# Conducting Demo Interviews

Now I want to talk a little about demo interviews. When I say demo interviews, I simply mean any interview situation where a subject is showing and telling you something at the same time. So that can be as formal as a professional chef demonstrating step-by-step how to make a strawberry souffle, or it could be as casual as a fourth grader walking you through how they built their science project in the garage. From the interview side, the main concern is making sure that things are being explained clearly and in a logical order. Listen out for subjects using expert terms that might not be familiar to the audience and ask them to explain further. Also, remember your audience only has a video screen to observe the demonstration. If something particularly strikes your senses such as a notable texture, smell, taste, or temperature, make sure the subject or on-screen talent also describes it to the audience.
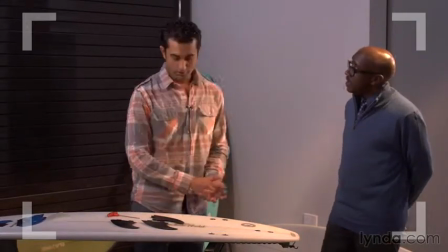0:53 Audio-wise, the best way to go for most demos would be a wireless live mic that allows your subject and interviewer to move about freely.
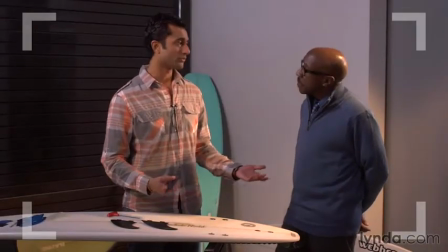1:00 They easily come out. It protects them from braking if you're traveling or anything like that.
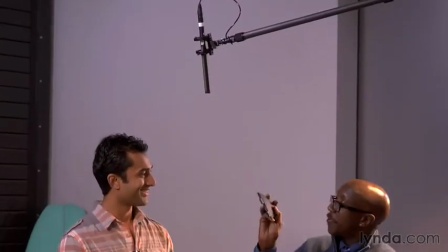1:05 A shotgun mic on a boom pole is also a workable solution to cover both people for a demo if you have the luxury of a dedicated boom person.
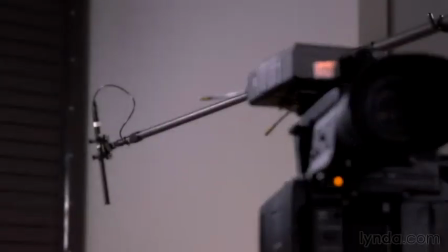1:13 When using a boom pole for a demo, be careful to avoid boom shadows in the demo area and on your subject's face as they move about.
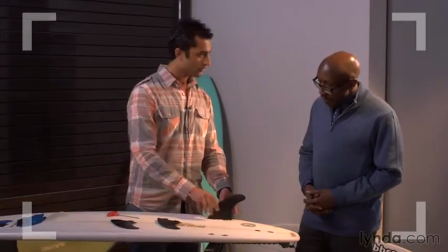1:21 In addition to avoiding boom shadows, the boom operator also has to find a good position that allows them to stay out of your wider shots.
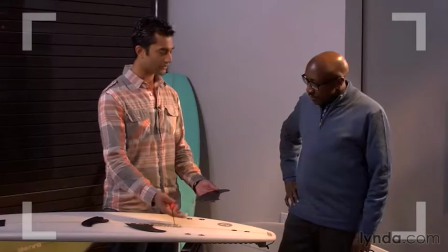1:30 Some subject matter may be best covered with both wireless mics and a boom mic to clearly pick up the detailed sounds of a demonstration.
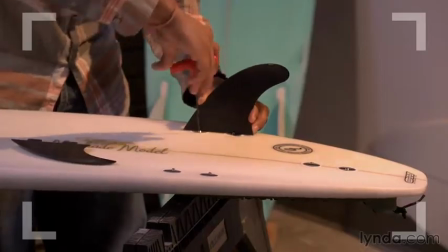1:38 So, we're going to put that in, and then you just use the fin key.
Now, it's always best to shoot demos with two to three cameras. Ideally, you'd like to be able to simultaneously cover the details of the demonstration, the subject's face, and the interaction between the subject and the interviewer.
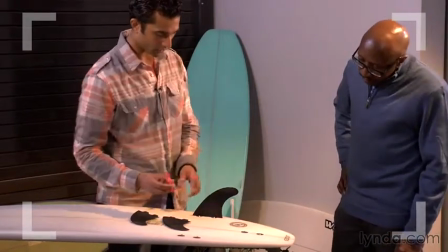1:56 If you don't have multiple cameras, you want to make sure you at least shoot some good close-ups of the demo.
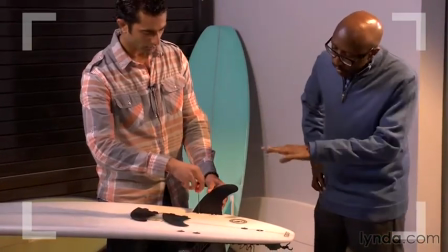2:02 To do this, you will either need to periodically stop the demo and have your subject repeat certain actions while you punch in for a close-up,
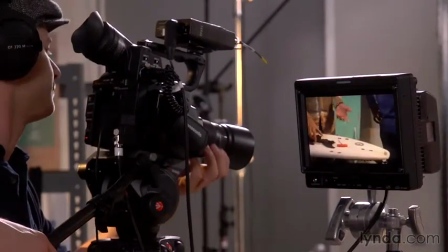2:09 or you may just have to wait until the end and have them redo the whole process while you shoot only close-ups and reverse angles.
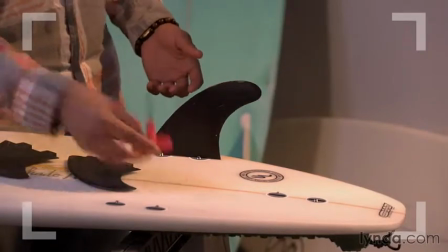2:17 The hardest part with both of these single-camera methods is accurately matching the continuity of the original wide shot you need to intercut.
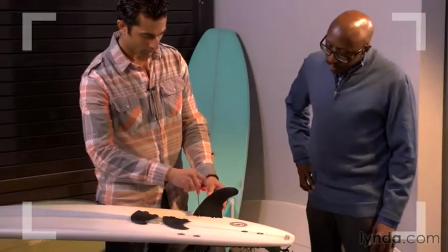2:26 Of course, you can always locate and compare the original shot on the camera if time allows.
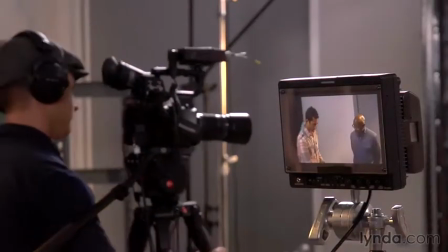2:31 But another tip that will help you pull this off is if you shift to a slightly different angle when you shoot your close shots.
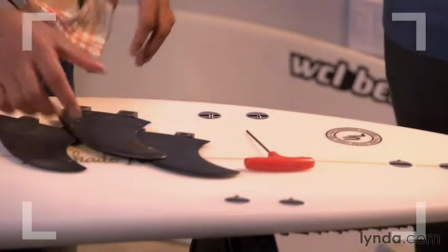2:38 The shift in viewpoint will help hide the fact that your subject's hands or something else in the shot may have actually been in a different position for the wide shot.
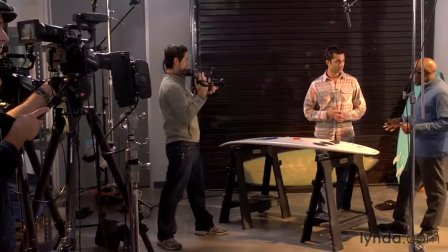2:49 When shooting with multiple cameras, if you designate one camera as a handheld camera,
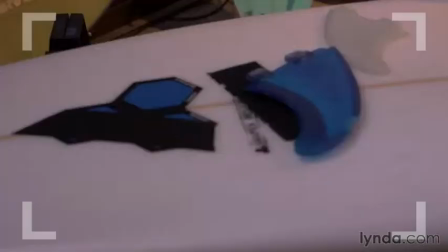2:54 it can go a long way to getting much more dynamic coverage with more shots, perspectives, and motion.
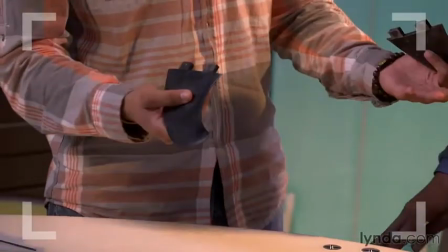3:01 Similarly, demos can get pretty static visually, so see if you can pull off a few well-timed slider or dolly moves and raise the production value a little.
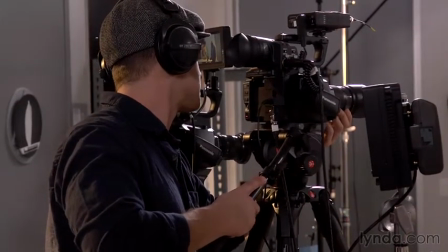3:10 Even subtle moves like a gentle pan left,
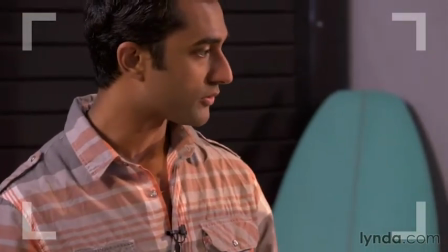3:13 a slow zoom in, or a small tilt up will go a long way to help liven things up on screen and hold the audience's visual attention. If the overall demo or certain parts of the demo are longer than you have screen time for, you'll need to think about how you might condense that in editing.
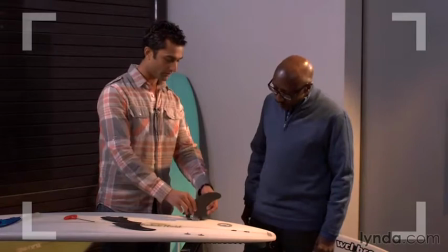3:31 Typically, this is done with a simple dissolve or other shot transition.
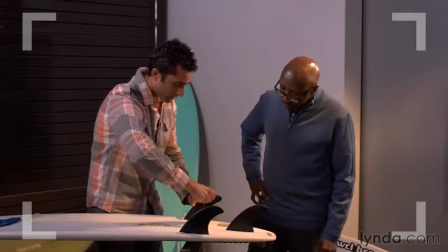3:35 In addition, many cameras now also have a time-lapse function, also known as interval recording,
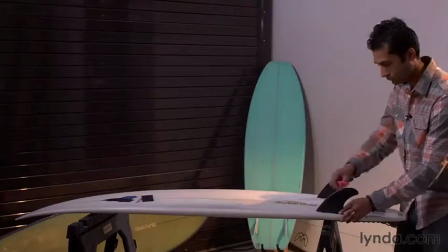3:41 that can visually show the whole process while condensing the overall screen time down to a fraction of reality. For the sake of time, if you have a multi-step process such as making a surfboard, it's a standard practice to ask a subject to have samples of the product at various stages of production all ready to go.
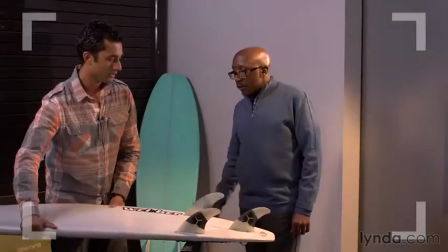4:00 Just because it takes multiple days to make a surfboard doesn't mean we have to spend multiple days to shoot it.